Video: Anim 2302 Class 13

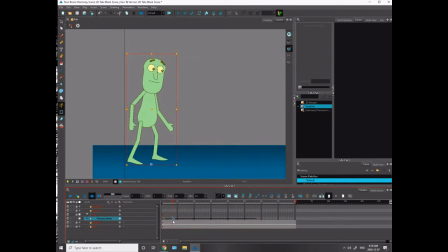(4:08)
So it should be kind of a around the world kind of thing, I think. Okay.
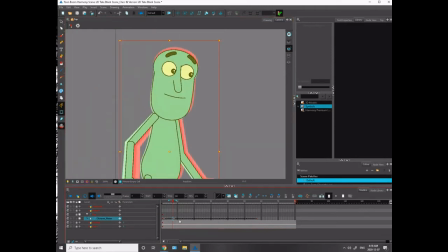(4:16)
Okay, so I'm going to get him there. Yeah, so I want that arc to feel nicer. Okay, make sure your, what do you call it? Your auto tween is on. Or not your auto tween, your,
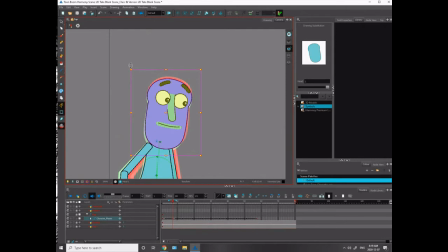(4:41)
oh my lord, English has failed me this morning.
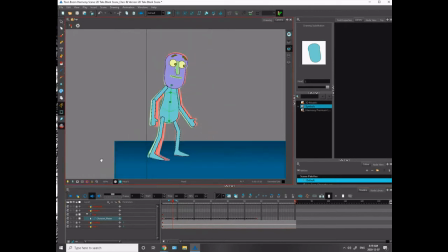(4:46)
So I'm just trying to get these arcs to work, and I want him to come back into this step. I don't want him to just slide his leg back like that. I want it to feel like he's stepping back. So I'm going to need to bring this leg up a bit.
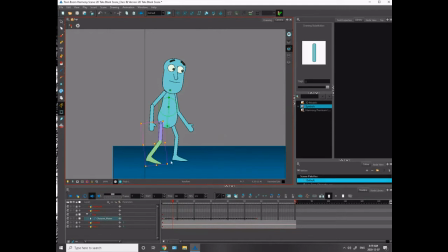And this will be turned into a step back. And you can see when I do it there, it affects the tweens before it. So now it looks more like he's stepping back there too. Yeah.
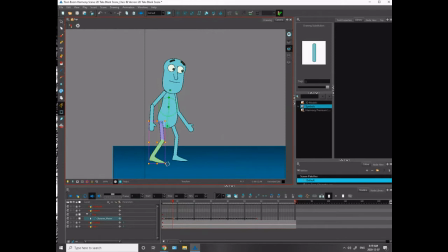(5:24)
I wonder if I should have that more dramatic. Yeah, that's better. So it'll just come up a bit. And then stomps down.
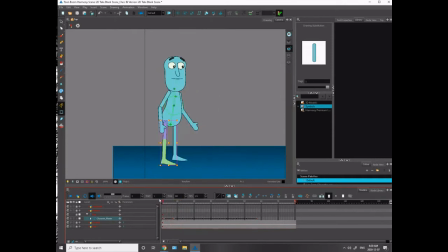Okay. And then here I'm going again to there. And I think this timing is probably okay still.
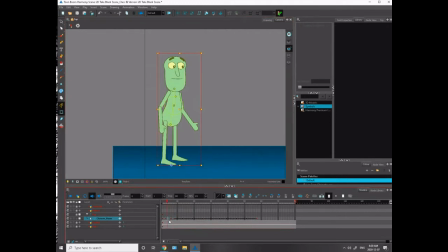(5:54)
I'm going to move these beside each other just so I can get a better sense of my arc quickly. And you can see he's kind of... Okay, I definitely want that foot coming off the ground.
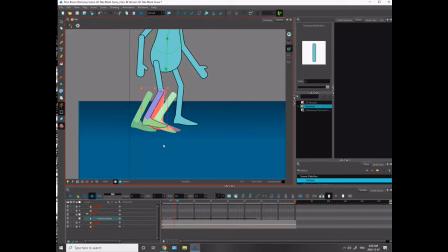(6:10)
I want to see that foot coming off, which we see there. But what I want is I want to have the toe dragging a bit. So I'm going to move this over a bit more. And I'm going to force this foot down a little bit.
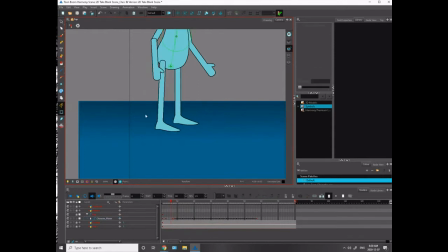(6:24)
So the motion tweening, again, is doing some of the work for me, guys. But I'm not just going to settle with what it has. Like, if I think I can improve it by adding a bit of drag on the foot there. Oh, shit. And then you also see my other foot is moving off of its line.
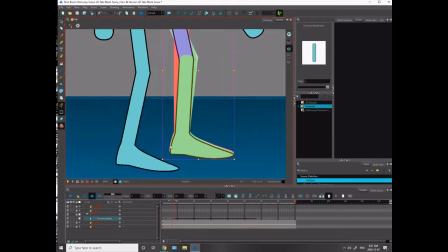(6:40)
So I got to correct that as well.
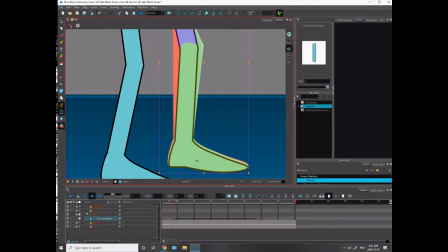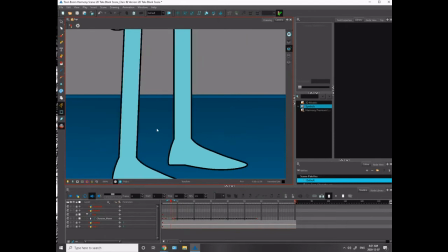(6:48)
Okay. Again, with 2D animation, we always want our feet to stay stationary.
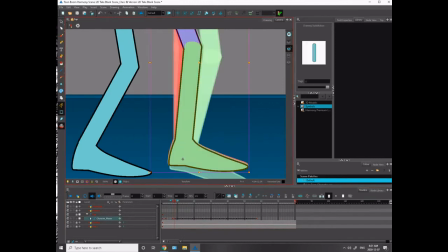(6:55)
We don't want them moving around like crazy legs. Doesn't look good.
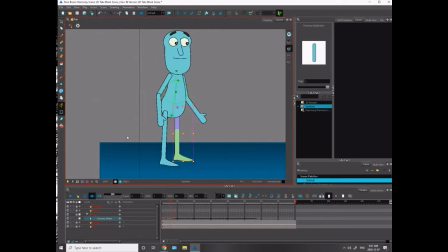(7:04)
So we want those to be stable. That's going to help your animation a lot. That's pretty good. I don't love my shoulder here. It feels like it's just popping up.
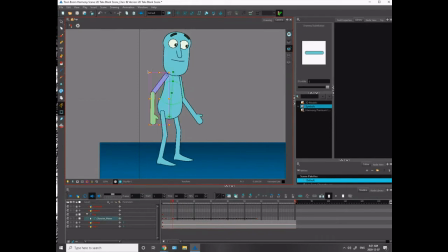(7:21)
Maybe I can make this a slower transition here and make that feel more natural.
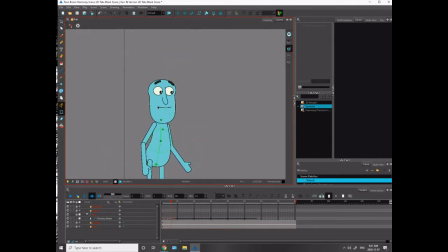(7:30)
I think I remember not loving this antic last week now that I'm thinking about it. And I can see why. It's not my best work. Past Brian has let future Brian suffer. It's not nice of past Brian.
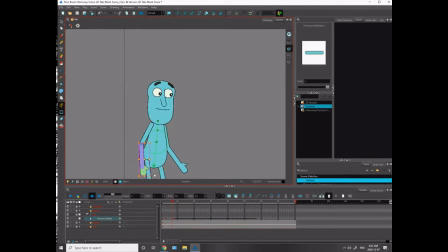(7:50)
Okay, so I'm bending that arm too far in there. You can see it's bending beyond where it should be bending at that point. Let's open it up just a bit. And then he's going to pop into that pose quicker. Yeah. I'll just bring that down a little bit. There we go.
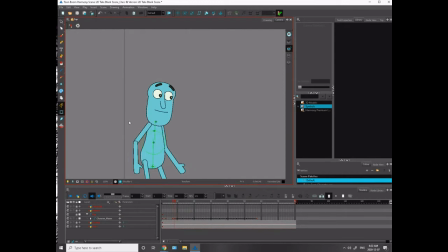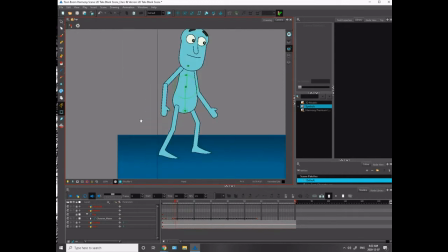(8:14)
Straight to down.